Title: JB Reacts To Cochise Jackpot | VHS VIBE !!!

What's good y'all it's yo boy JB and I'm back with another reaction video man long time no see I know you miss yo boy but I am back today I'm gonna be reacting to Coachy's Jackpot on me I think Chilvery directed it again yeah it says directed by Chilvery on the screen as y'all can see but yeah I'm excited to react to it I hope it's a good song but you know every time Coachy drop you know yo boy gotta react to it on me man I hope you guys doing well i'm doing all right you know i'm getting through some stuff um but we here we here if you see this i'm i'm hope i hope you're having a blessed day i hope everything is going well but if you're not i'm gonna be praying for y'all um for the rest of the week to be smooth and next week to be amazing you feel me all right let's get into it man let's go and make sure you like comment and share it and subscribe to your boy okay
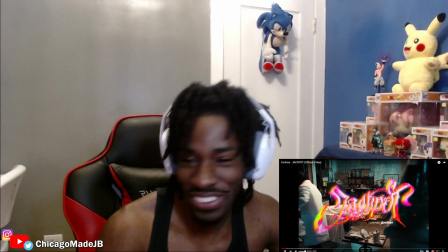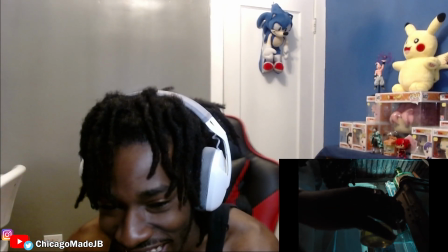i like how i like this i like to be so
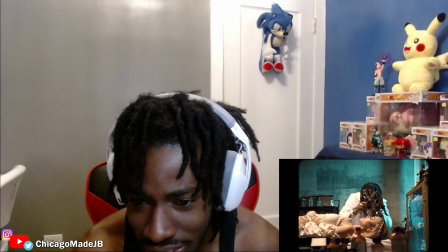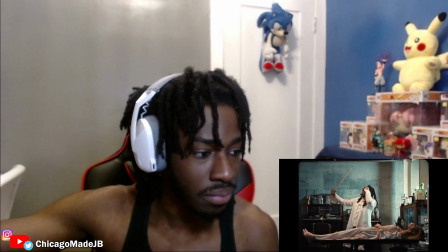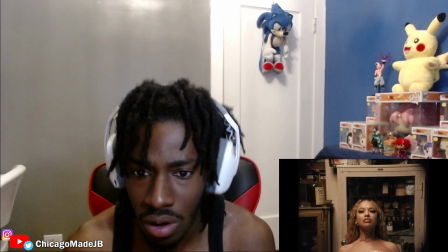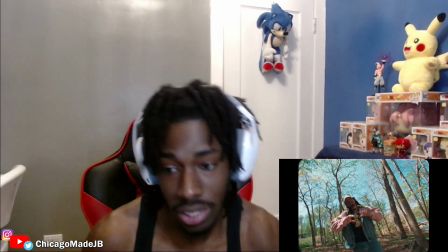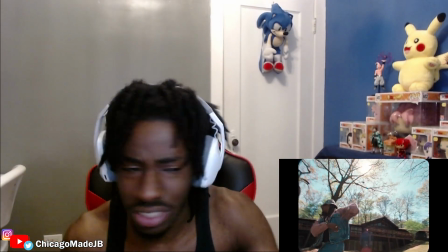I like the colors. Hold on. Okay.
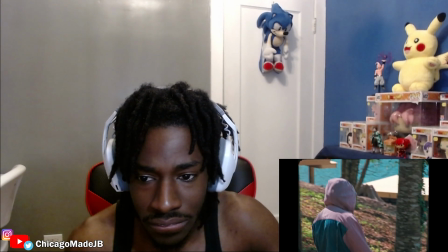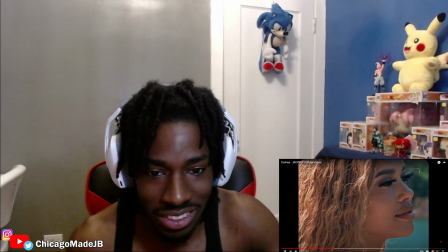Hold on. Okay. dang she's fine she pretty pretty little girl
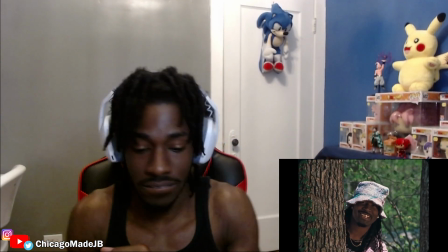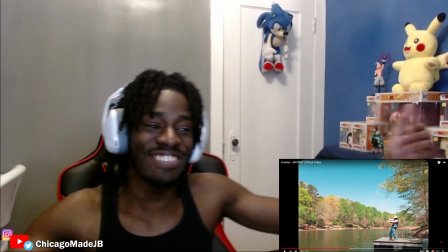come by with a come by with a nigga come by with a
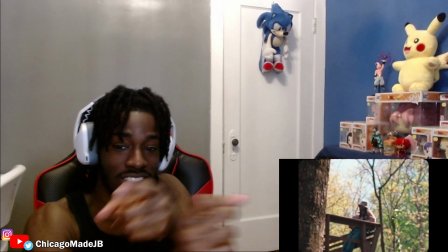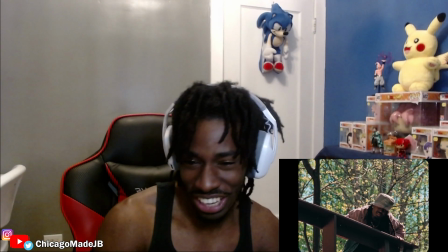like what is what he doing
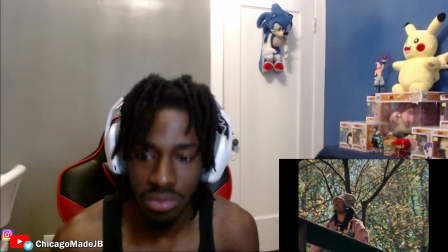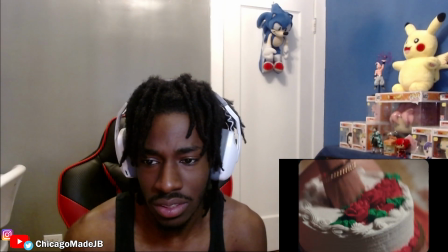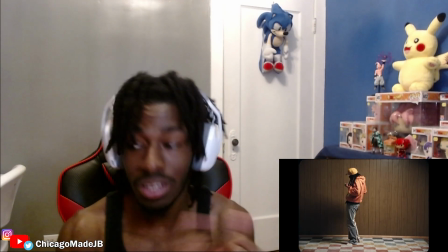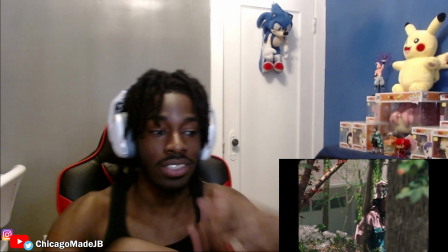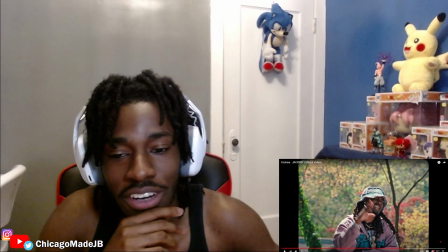all right let's talk i don't know why i paused it right here i don't know i don't know his face is doing something right now but
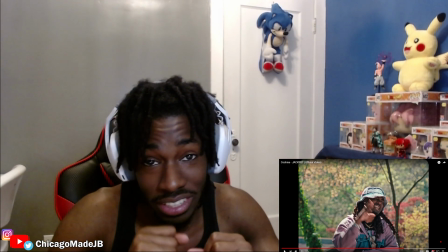let's talk about the colors though the colors is so freaking nice Like his outfit really matched like the aesthetic.
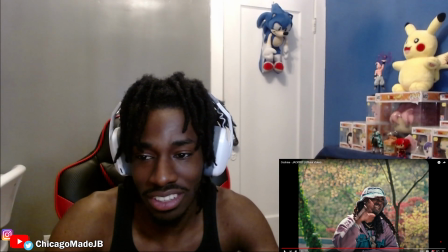It gives me like a old 90s vibe, whatever But it's like it look really really nice.
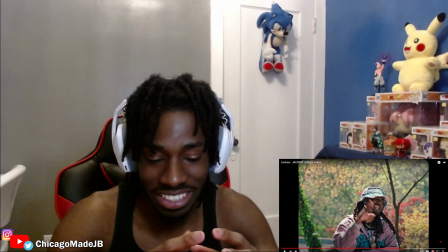It's like, I don't know if the right words is vibrant, but it gives like a nice warm Warm feel to it.
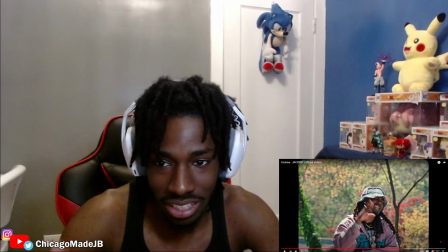I love like his outfit making it like in the colors of the environment It looks nice
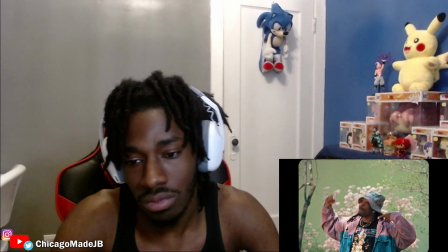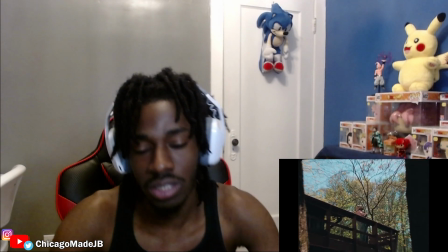It looks good for real
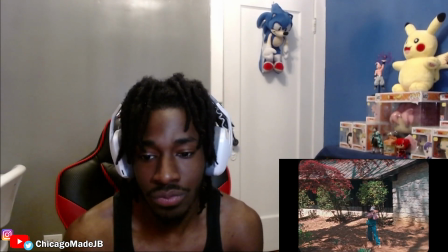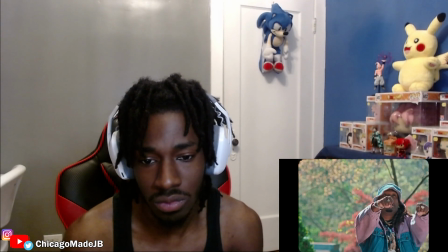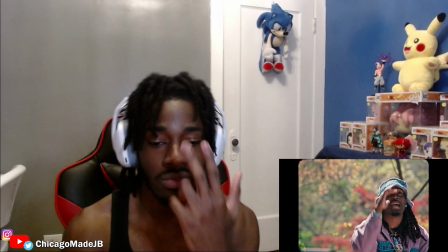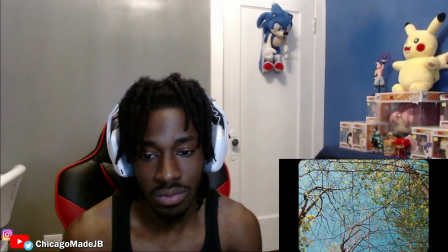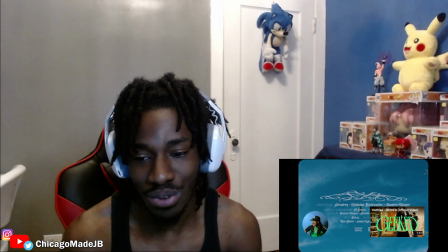Oh, that shot was nice. That was nice. Ooh. That was actually nice.
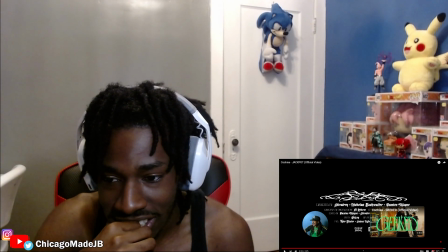I liked the last shot for real. That was really, really nice. It was directed by Chilvery, Nicholas, Damien.
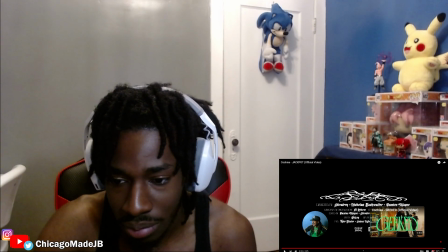Shout out to all y'all. Edited by the VFX. I liked the last part.
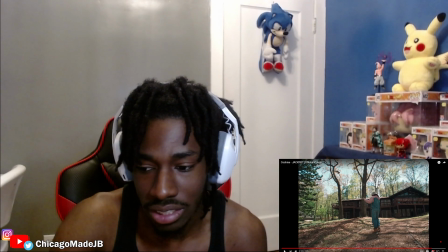That scene was nice.